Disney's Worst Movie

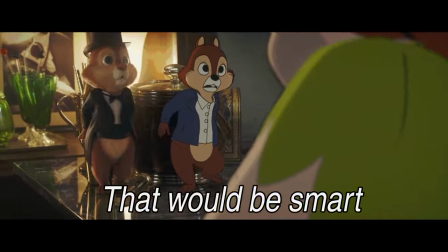He's a bootlegger,
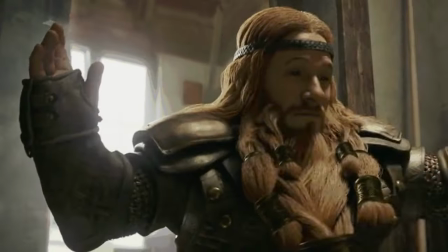his character is inherently cheap, so it actually kind of works for him to be animated in this really grummy style. Even though it looks ugly, it makes sense. But the issue is that your main character, the good guys, are also animated in the same style it's like a really messed up thing to fumble on if you're going to be an animated
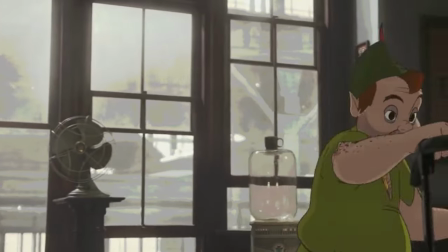movie like this and have all these different animation styles it feels really counterproductive to have your protagonist and antagonist animated in the same exact style um like even roger rabbit where i think it was judge doom right he's a live action character
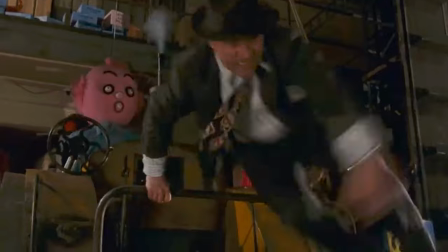that you know later it's revealed that he's a toon he's a he's a live action character but throughout the movie he's a lot more physical and dramatic than a lot of the other live action characters and especially when he's trying to ruin Toontown, when he's trying to destroy Toontown, you want a live action character to destroy Toontown.
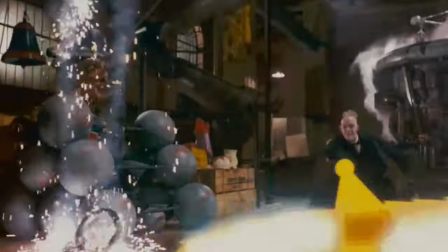You don't want a cartoon character to destroy Toontown because then it's just like, it's not as strong of a difference. But these two characters are animated the exact same. Visually, it's just not as strong. Gumby Cop's like the only claymation character in this movie and he's just- So I was looking
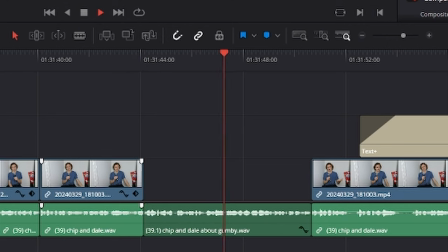over my footage and I did this thing where I had the idea of what I wanted to say in my head, but then I didn't say it. Gumby Cop is animated. Gumby Cop is more visually gumby cop's a better villain in a sense because he's the only gumby cup is a more visually appealing villain than peter pan
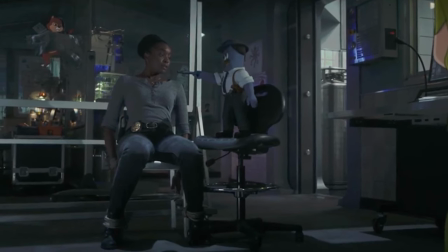simply because i think he's like the only claymation character in the movie there might be something in the background but visually that kind of differentiates him
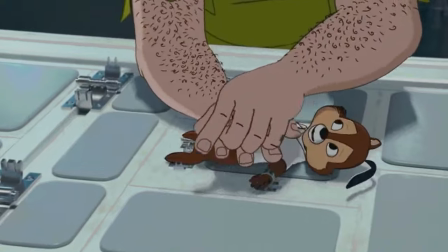from the rest of everyone else and that includes like peter pan it is just very counterproductive for this type of movie to have both
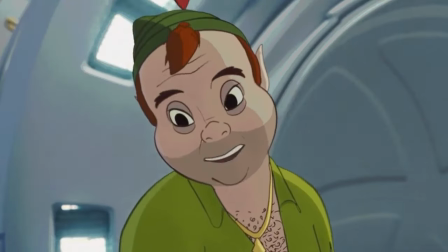your hero and villain animated in the same style does it create consistency sure but is this the best time to have consistency not really i just wish they made
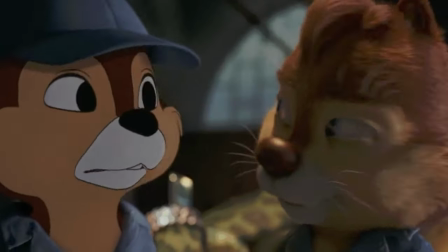chip not that model i think it would have made more sense for peter pan to be in that model to be in that cheaper looking animation
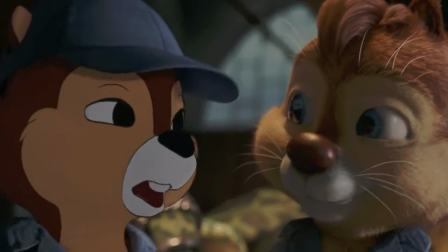but they could have just made chip 2d and all of this would have been fixed if chip was just 2d there's a chase sequence that uh happens
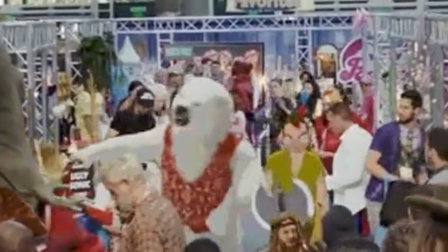in a comic-con and where chip and are running away from the valley gang they're running away from peter pan you know this is the chance for the movie to
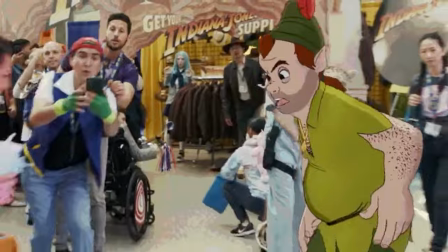really combine all of these this live action this 2d this 3d all of these animation styles combined together it's just this really poorly rotoscope peter pan running through a crowd and there's this really weird scene where captures one of the lost boys from the original peter pan he hasn't aged at all like first of all they mistook him for a chipmunk i don't know how they did that he's small but he's not that small but
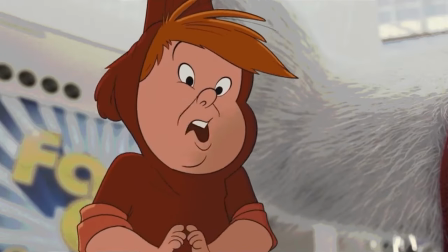it's just like wait why didn't he age weren't they on the same island that like peter pan leave the island or something what happened with this guy that didn't happen with peter pan and honestly just like hypothetically speaking i feel like it would be more effective if the lost boy did age let's say the guy aged let's say the lost boy aged right he's as old as peter pan the difference would be like peter pan has this huge grudge
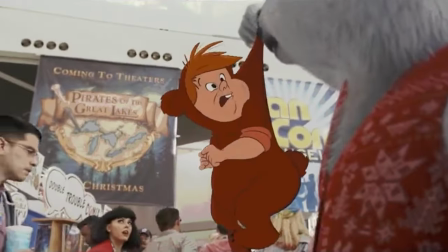and chip on his shoulder that hollywood betrayed him whereas the other lost boy moved on from hollywood and he's just in this comic-con as something like dale would be where he's just there to like interact with fans and make money off of what was once it would have been a lot more effective of just like exposing the flaws in peter pan's character but no peter pan is just cursed with being older there's no reason why even one of the lost boys didn't age